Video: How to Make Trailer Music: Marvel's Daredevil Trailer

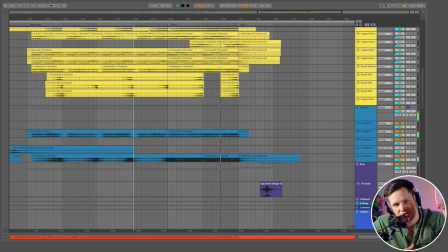30:52 You hear an octave higher just as an extra layer to make that ending like tiny bit of a volume automation there to have it also rising and then of course you have another small break so everything rises to the moment and it just goes to that quiet moment so let me show it and then you have the title hits we always call it kind of the encore the last part the trailer's done like wow okay what's uh what happened there so let me do the last part
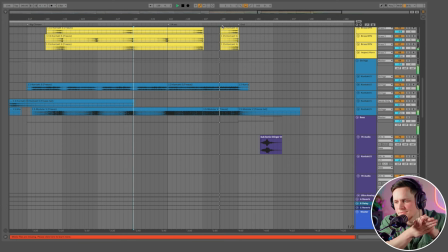31:21 with that little part bass palms that's it and a lot of people put like that big boom on the end this was just more of like a rise moment so here you can have that logo and what Daredevil did they of course have this very traditional joke in the end so you have this very heavy dramatic dark eerie trailer all the things wild go loose and then you have a little bit of like to break the ice like hey it's also fun it's relaxing it's still to get you kind of into this escaping world where you can just feel like how Matt Murdock would feel in a world of where superheroes exist. And Marvel's of course very good at making things a little bit more comedic and not always like very heavy. Where DC for example is definitely keeping it like real, like very dark, real. I like that they have a mix and I believe this was the second trailer and sometimes they choose multiple ways to showcase this. So sometimes it's more of a big blockbuster Hollywood thing. Sometimes they want to show a little bit more of the dark side of things.
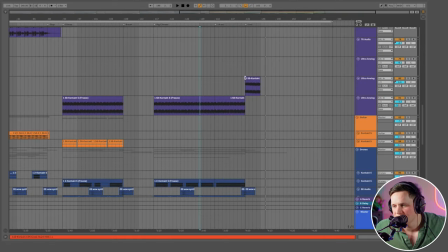32:34 And this was the darker trailer. So that was cool. Let me see if I missed anything out that is interesting to see.
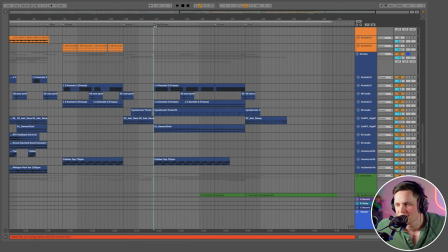32:39 Let me see what the drones are doing here for a second. Oh, I hear you. This is actually to spice things up. It's kind of very synthy, very raw. And then, of course, the risers.
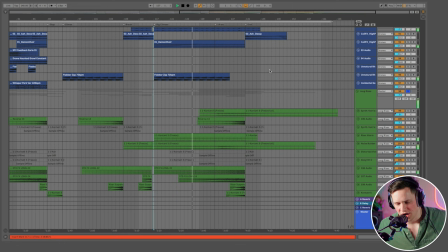32:52 Let me add that to as well. so it's kind of almost like a plane he's starting his engines almost like a shepherd tone it keeps building, keeps building and you want that moment of climax where you're like where are we going
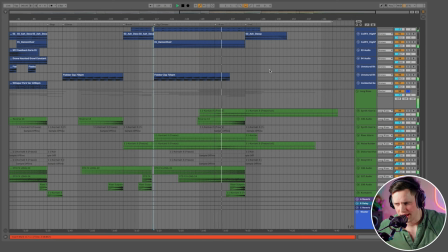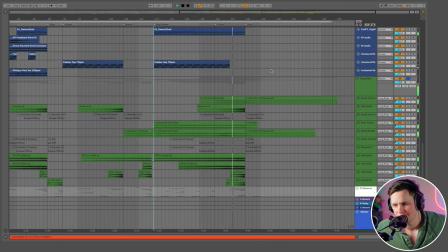33:12 extra tone to that building and stop and then of course you see the last one
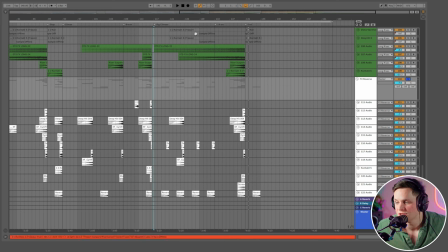33:24 so let me also solo So the last smaller reverse is here. So you have that extra last edge to spike exponentially.
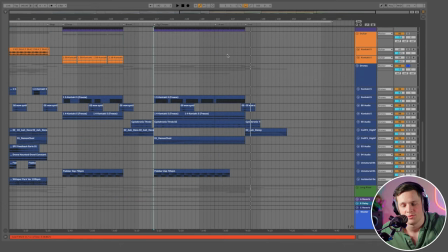33:40 So even there, sometimes there's a click in that. And that click is, again, when you don't cut your audio perfectly. And sometimes I left it in just to have a little bit of an attack on the kick. Probably some other audio designers and composers would say, you're crazy. You can't do that. That's not official. But hey, I always try to listen to it. And if it sounds good, I'm thinking, okay, let's keep it there.
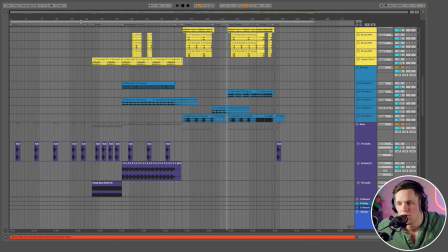34:01 There you have your track. And then again, if you see on top of it, like I call it my intro. There's like a little, I think actually this is not completely right.
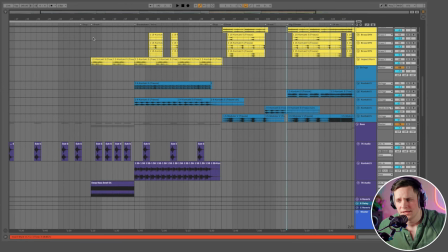34:09 There's a little stop. I call it this break, which is kind of the second part. You can say I divided a little bit of the pause, the break, as like a middle section between act one and two. Then you have another stop, kind of a natural cue stop. and then say you have the climax, climax part one.
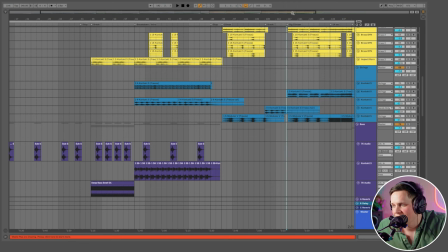34:29 I call it here break and big climax. And I believe there's an extra note here for that extra 40 seconds.
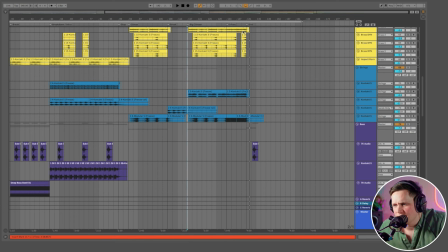34:37 And I think that was added in later because I see here you have like one, two, three, four.
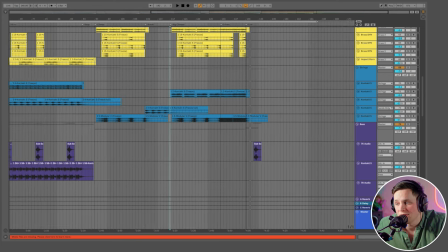34:43 And then they wanted an extra, what is it? Two bars here to extra to finish up the trailer of Daredevil.